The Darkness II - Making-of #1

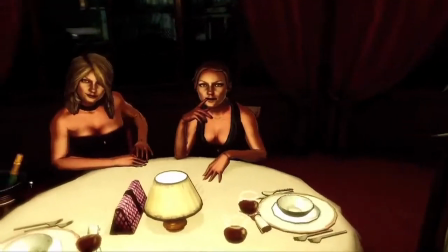0:34 When we first got the game, some of the stuff that we had to look at was improving our tech, but we've greatly upgraded it, especially in the lighting department, to make The Darkness 2. Light and dark and lighting in general are obviously very important in this title. We used the Evolution Engine, and this is an engine that we created for Dark Sector, that was released in 2008. And since we started on Darkness 2, we've been adding a new lighting engine, a new animation system, and just all the bells and whistles we need to make The Darkness 2.
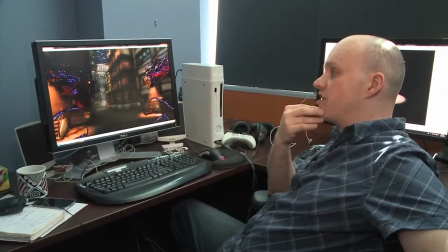0:58 One of the things we added was the ability to do bounce lighting.
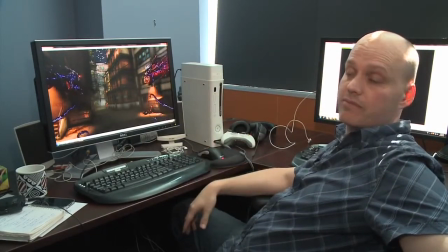1:02 In the past, our engine supported direct lighting only, so light would shine on one object and that would be all that you would see.
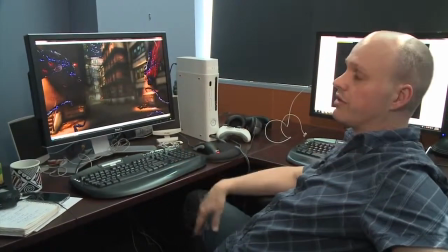1:08 The light wouldn't bounce or anything like it does in the real world. Now with our new engine, we have bounce light.
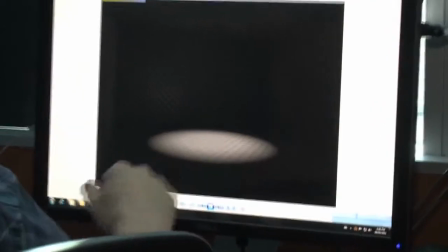1:14 The light hits the walls, hits the floor, goes all over the place and gives us a much more pleasing, realistic effect.
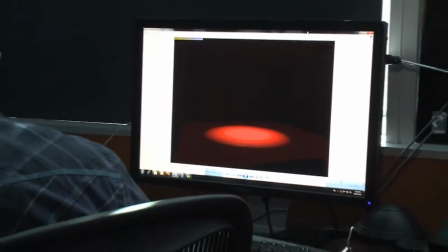1:20 This light can also pick up colors from the textures on the surfaces. Ambient areas are generally quite dull.
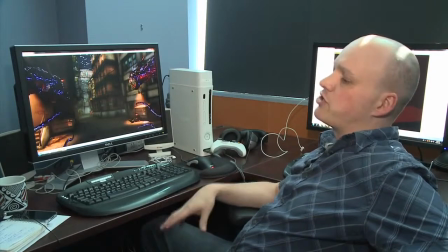1:26 Once you take away sort of the nice dramatic lights, you're not left with much.
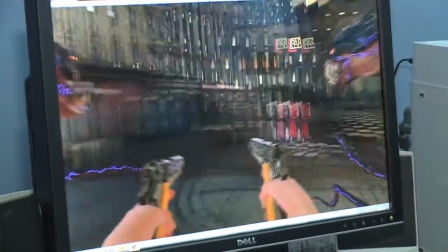1:30 It's often, the environment can look very drab, very flat, very monochromatic.
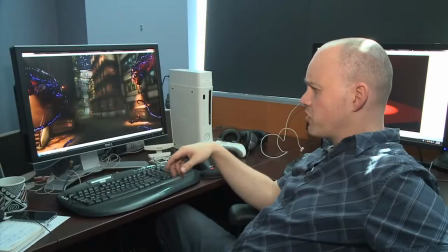1:35 We wanted to get away from that any way we could. We also look for any excuse we can to add light to the scene.
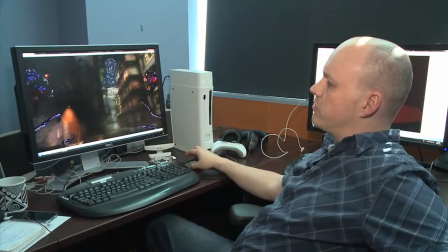1:41 So here we're in a grungy New York alley.
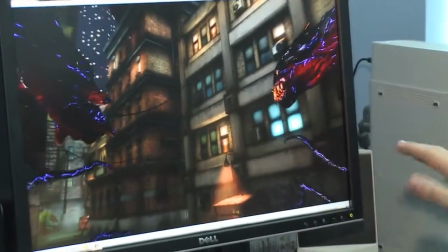1:44 We made sure we have a lot of lights on in the windows, stuff that's off of the gameplay path, things that you know will not affect your character, but will add visual interest to the scene.
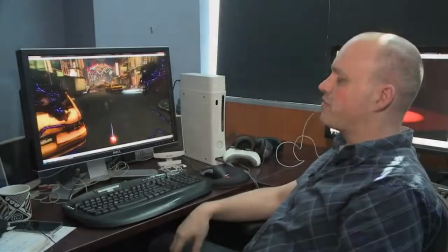1:52 You lied to me, Jackie Estacado.
This also played in with the look that the art director wanted of the game.
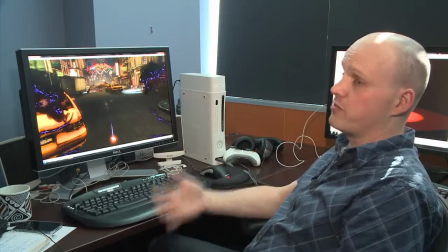1:57 We wanted a very high contrast look, which means bright brights and dark darks anyway,
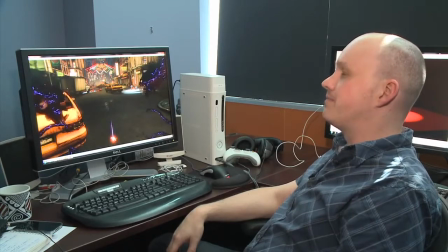2:01 but what we wanted to avoid was the gradients in between light and dark.
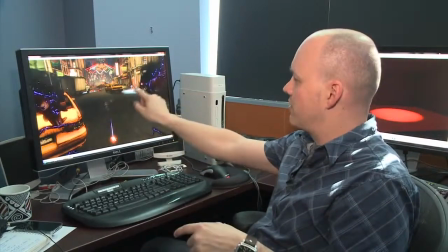2:06 We wanted you to look at a scene like this and go, okay, this is dark, that's light. I know where I can go and I know where I shouldn't go.
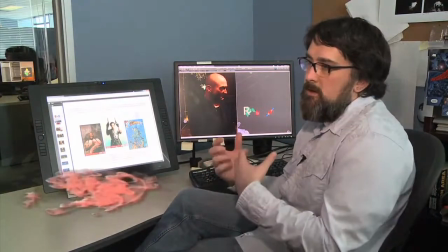2:12 What was the game going to look like? What was the mood going to be? How was the game going to be lit?
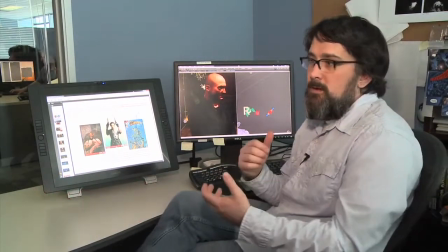2:18 And in a game where lighting is a character, we really needed to solve that problem.
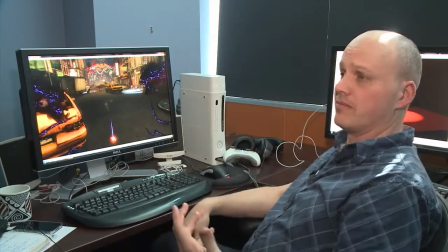2:25 So one of the other things we wanted to do from a gameplay standpoint was make sure that the player knew what was dark and what was light.
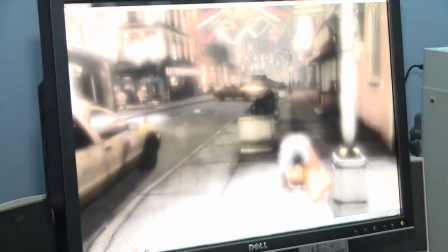2:31 This is also something that you see in the comics, white panels and stuff when Jackie gets blasted with some light because he's uncomfortable.
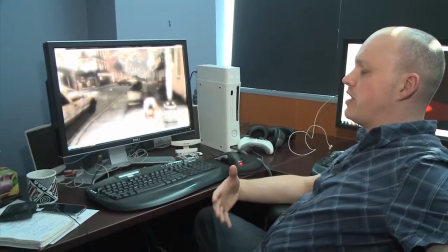2:39 And we wanted the player to feel the same way. We wanted, when you go in the light, you can still play the game. You're not dying or anything, but it's uncomfortable.
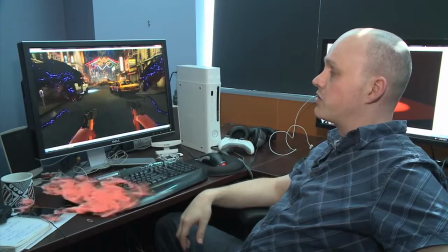2:49 We have a fairly robust color correction, color grading, and post process that happens in our game, and I will show you how that works.
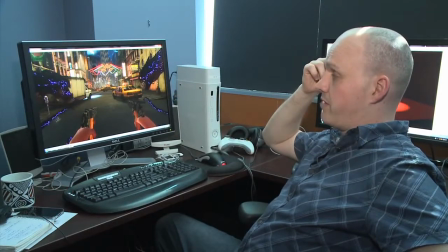2:58 This is the game with the post filter that I'm using right now applied, and that's how it looks without it.
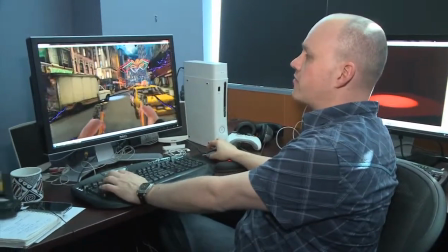3:05 So when I just light the game on its own, this is what you get, and it's not super visually compelling to be honest.
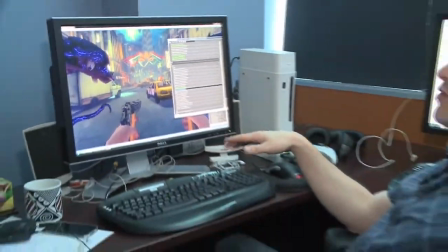3:11 Also, because it happens in real time, we can change it on the fly during the game.
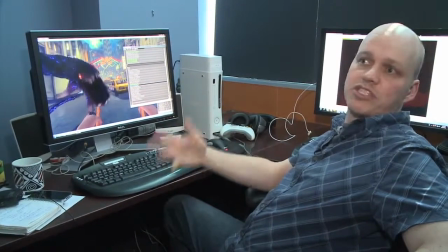3:15 So if we want to, for story beat reasons, warm up a scene, cool down a scene, you know, if we want to make an interior different than an exterior,
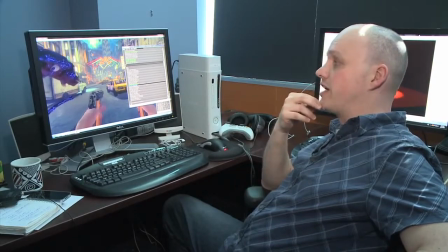3:23 we just use this and it's quick and it's easy and it gives us some really nice results.